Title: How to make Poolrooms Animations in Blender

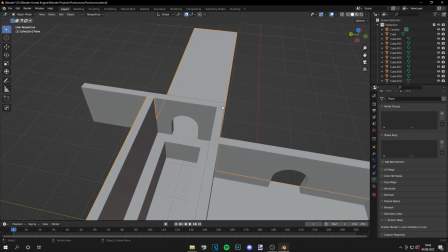[4:14]
I added another door because I want the camera to go to the right later.
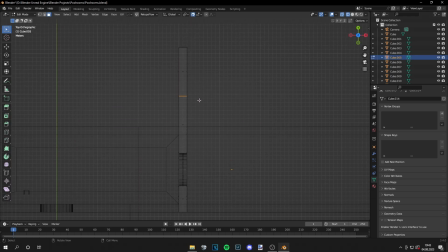[4:24]
Now I'm just doing this so there's no like empty space, but the rooms continue and now you see me adjusting the size of it. I also extrude those walls because I want a dark hallway there.
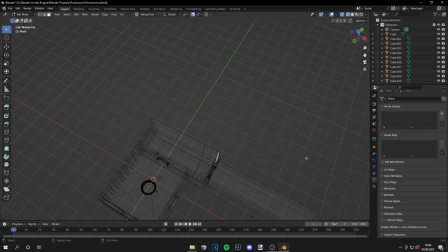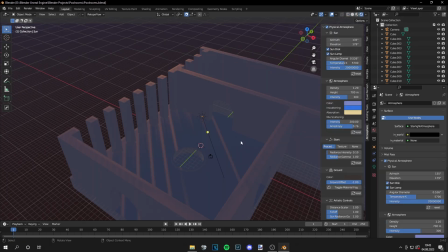[4:49]
And this is way better than before. Now you see me trying some lighting with the Blender add-on Physical Atmosphere.
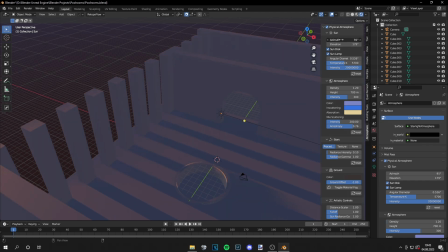[5:00]
This is just an add-on. You can experiment with the sky bed.
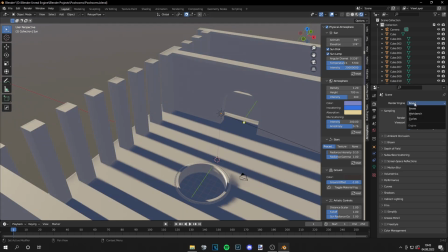[5:05]
It gives realistic results. You can see the light flowing through those pillars.
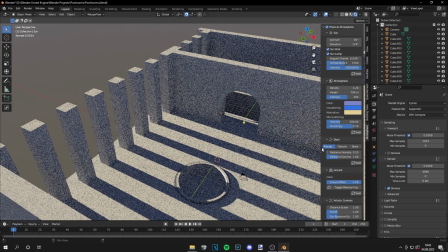[5:12]
And also I recommend setting everything to cycles with GPU compute for rendering,
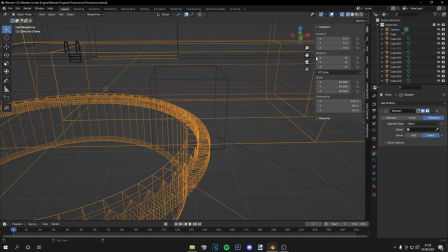[5:19]
and this will look really, really good. For the next step, I'm adding a little boolean to the pool.
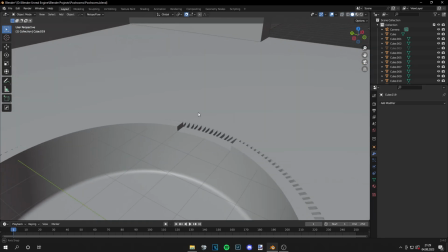[5:26]
I forgot to do that earlier. This is because I wanted to add a little water slide.
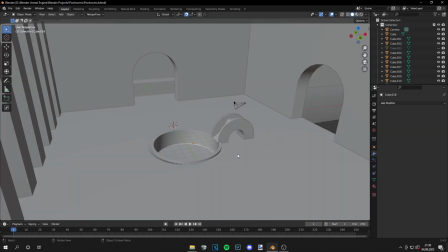[5:37]
And I think this gives it a nicer feeling than just the pool in a room.
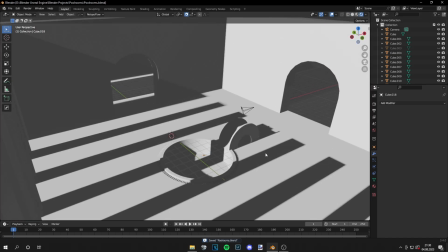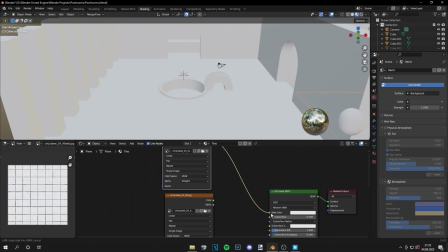[5:47]
Now we come to texturing everything. I will add some textures. So the base color texture with the AO texture. AO is ambient occlusion.
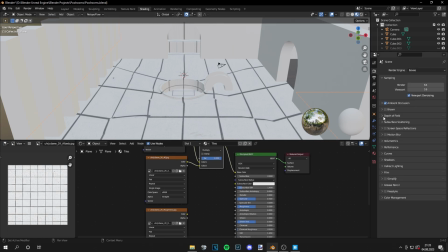[5:58]
This will add depth to it. And also roughness is important. A low roughness value, because everything is wet in a swimming pool, of course.
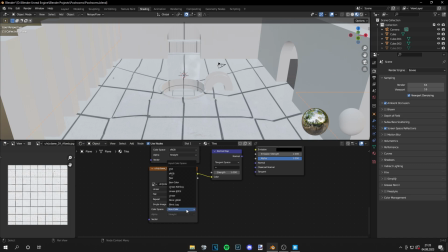[6:11]
And also I will add a normal map. What a normal map does is it basically fakes the shadows on a 2D texture.
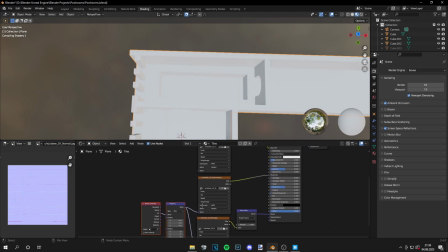[6:22]
And now you can see me adding a mapping node. This is because I want the texture to be way smaller. You see the texture is too big. And now I can add a higher value to the size and the texture just will be smaller.
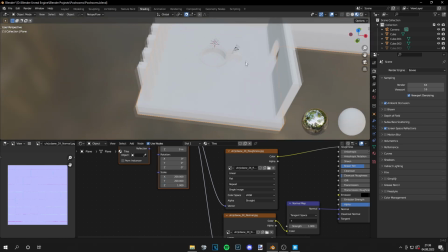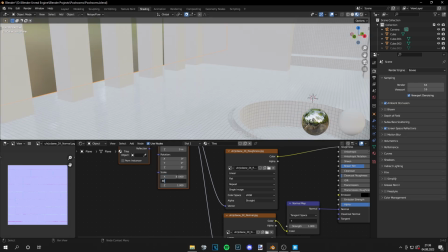[6:46]
You have to experiment a bit to find the right value for your texture size, but you usually find that very quickly.
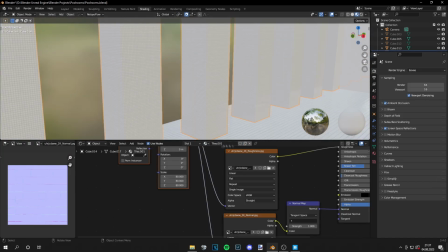[6:54]
Once I have it done, I will just unwrap everything so the texture wraps smoothly around the objects,
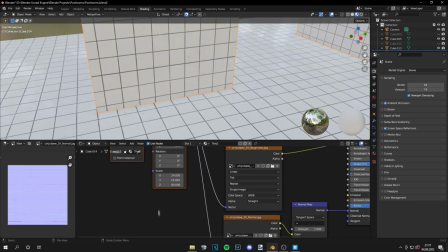[7:03]
and then I will just adjust the texture size for every part of the scene.
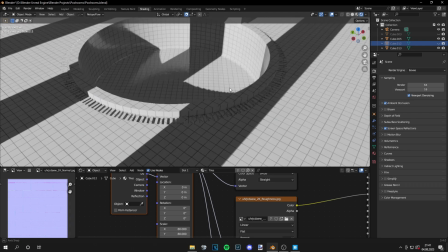[7:15]
Okay, the texture in the pool is a little bit weird.
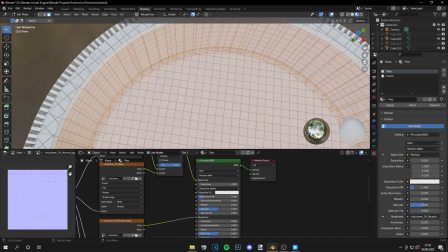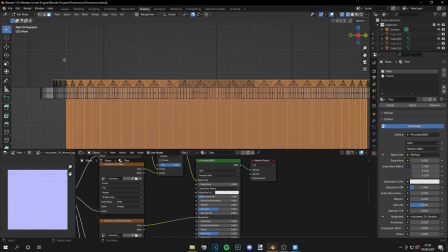[7:25]
What I've done is I selected all the faces where the texture looked kinda weird.
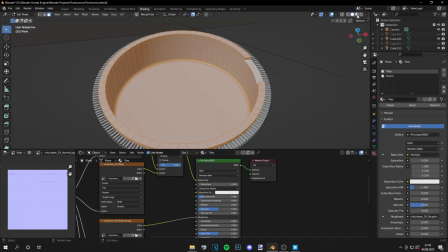[7:32]
Then I applied a new blank texture. And then I gave it a tile texture as well.
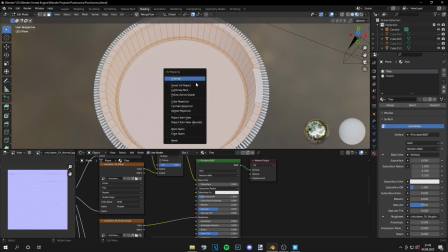[7:39]
But the cool thing is you can separately unwrap this part.
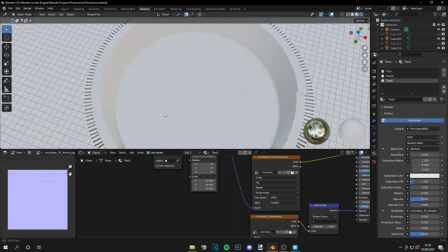[7:44]
And what I've done is just I unwrapped it with cube projection,
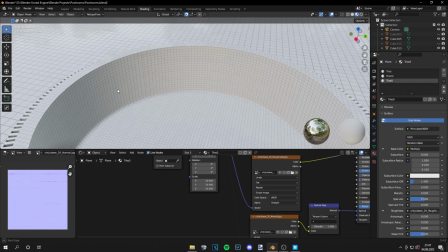[7:49]
and this looks way better than before because it's parallel to the lines on the floor.
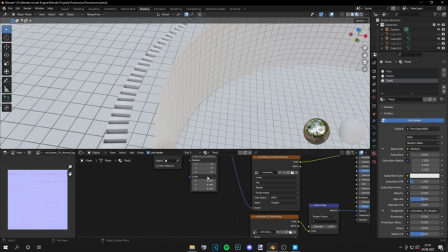I adjusted the texture size as well and it fits really good.
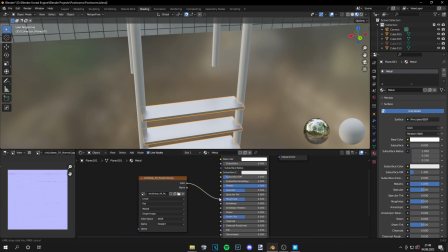[8:06]
Now for the ladder, I will give it a metallic texture with some imperfections.
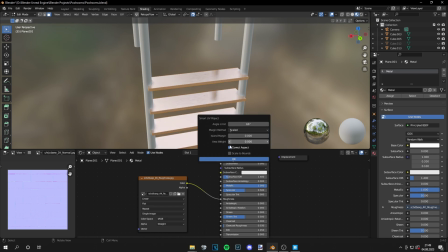[8:12]
Because no metal is like perfect.
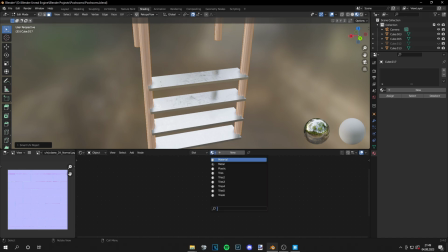[8:14]
You have fingerprints, scratches on it every time, and this will make it a bit more realistic.
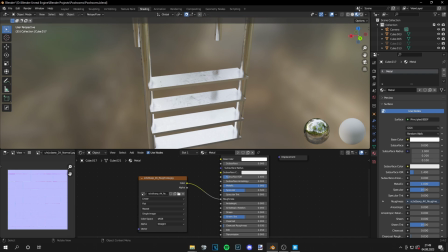[8:21]
I do this with a roughness imperfection map.
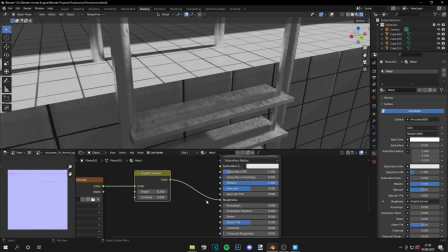[8:25]
And then I add a brightness contrast node in between, so the effect is not too strong, but still visible.
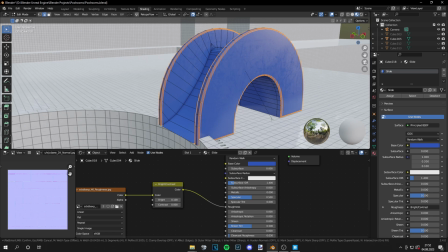[8:35]
Now for the water slide, I do the same thing with the imperfection map. So it has some scratches, looks used, and this again gives a really nice effect.
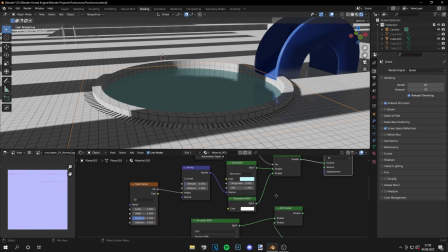[8:47]
Okay, for the water, I will use this material. You can see it here in the shader editor. Make sure if you're using Eevee to turn on screen space reflections,
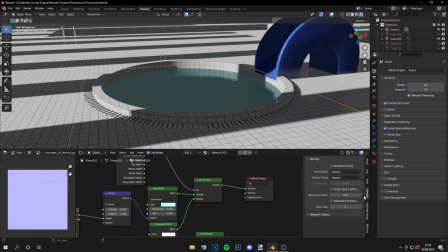[8:59]
pressing N in the shader editor and just hit those check marks as well.
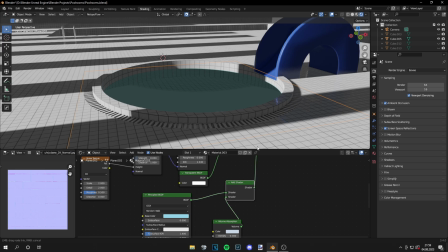[9:04]
But in Eevee, this doesn't work that well with the volume, so I'm switching to cycles.
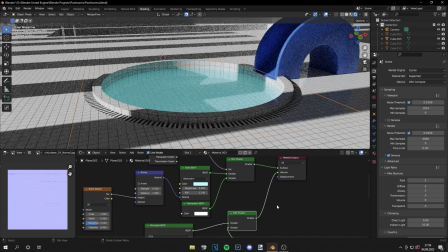[9:15]
Adding this volume just to make it a bit brighter, so that it really shines with the emission.
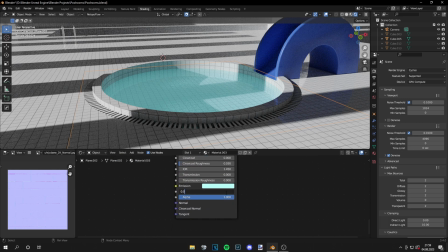[9:23]
And normally this wouldn't look like that, this is not that realistic, but I think it just gives a really cool effect. It's a nice approach for a bright scene where the sun just hits the water.
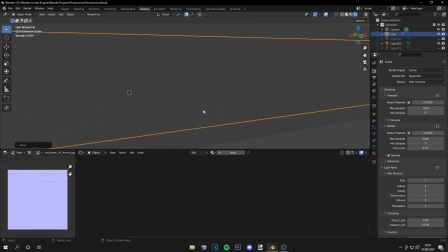[9:40]
And for the next step, I want to add some atmosphere, so I'm adding a cube all around the scene.
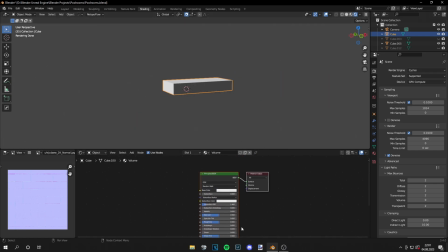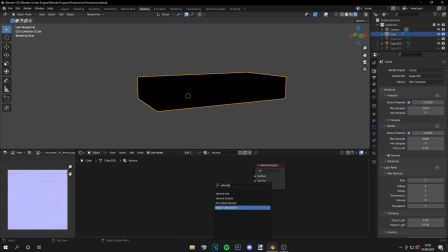[9:54]
Then I'm grabbing a principled volume, assigning this to the volume of the material output,
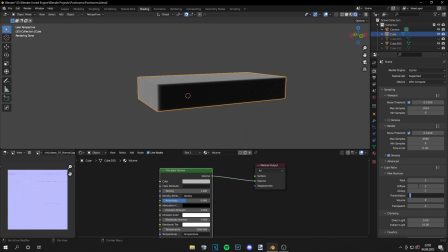[10:01]
and then I just will decrease the density of it. Make sure you have some transmission and volume paths. They're increased because the light rays need to go through the volume.
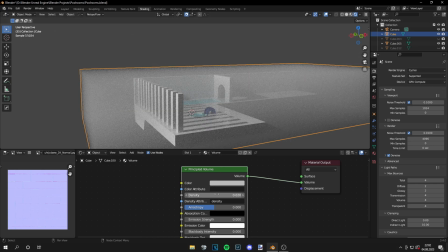[10:13]
And then I'm just decreasing the density until I get a nice result that I like.
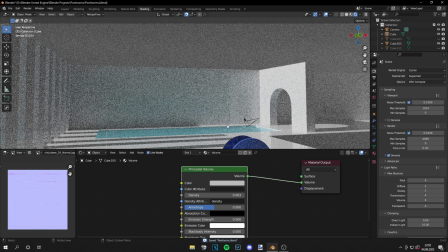[10:25]
Why I do this with the volume is because the light that goes through these pillars, you can really see those God rays.
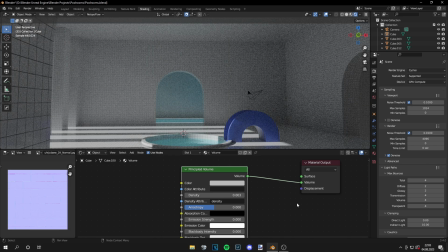[10:34]
You can see it here really, really good. And this just gives so much atmosphere to the scene.
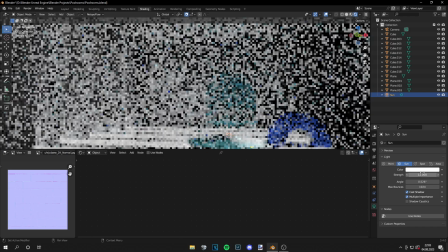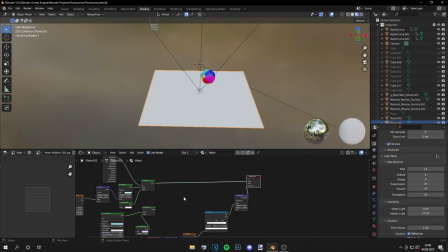[10:50]
Now I'm just going to the water and I added some ripples to it with a nice texture.
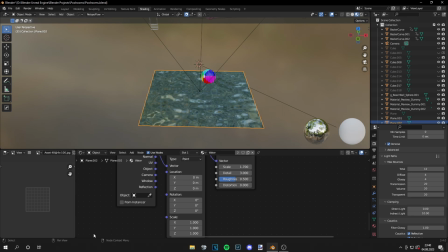[10:58]
I know the water is usually still in a room where nobody is, but you know, these are the back rooms. You want to make it a bit stylized. I just animated the rotation and location of the noise a bit.
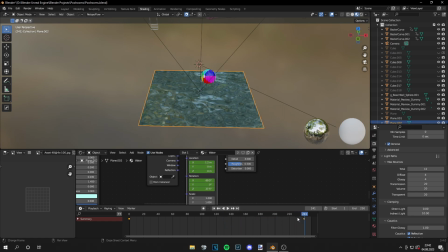[11:14]
You can see it here, how the water moves. This gives a nice feeling of movement to the scene. I think that's really cool.
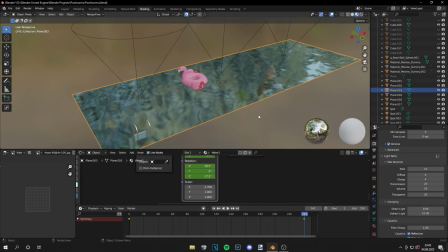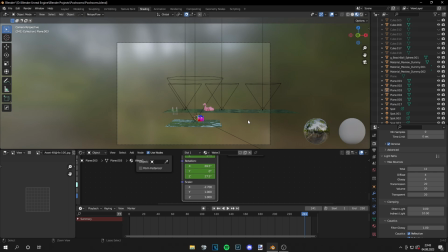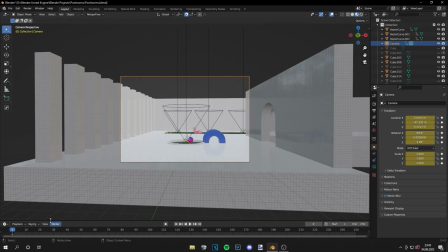[11:32]
Now for the camera, I just move it.
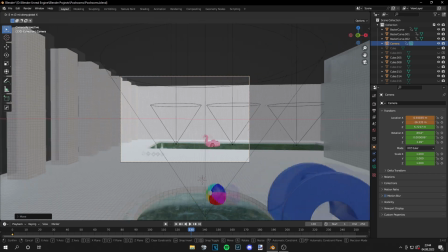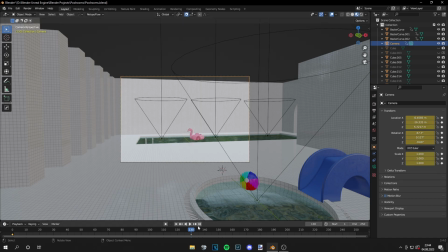[11:44]
Then I'm just inserting keyframes for location, rotation, and scale.
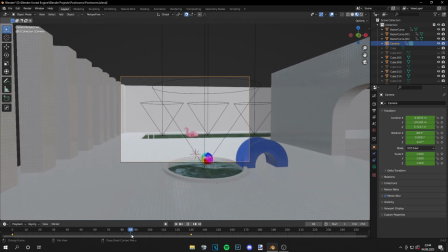[11:50]
And everything should be animated.
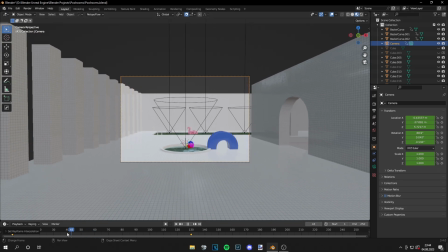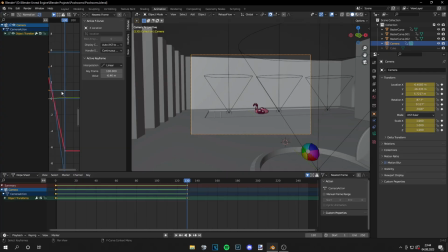[11:59]
A really cool thing you can do is to add a little camera shake. Go to the animation tab and then on the left side, pick what you want to animate.
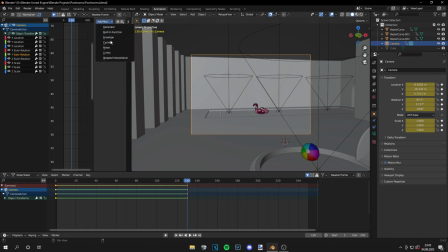[12:18]
Then press N, you get the Modifiers tab, add a noise modifier and just set the values
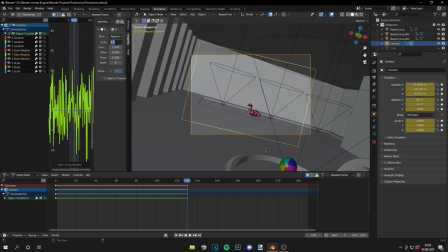[12:27]
to something similar I've done so the noise is not too strong.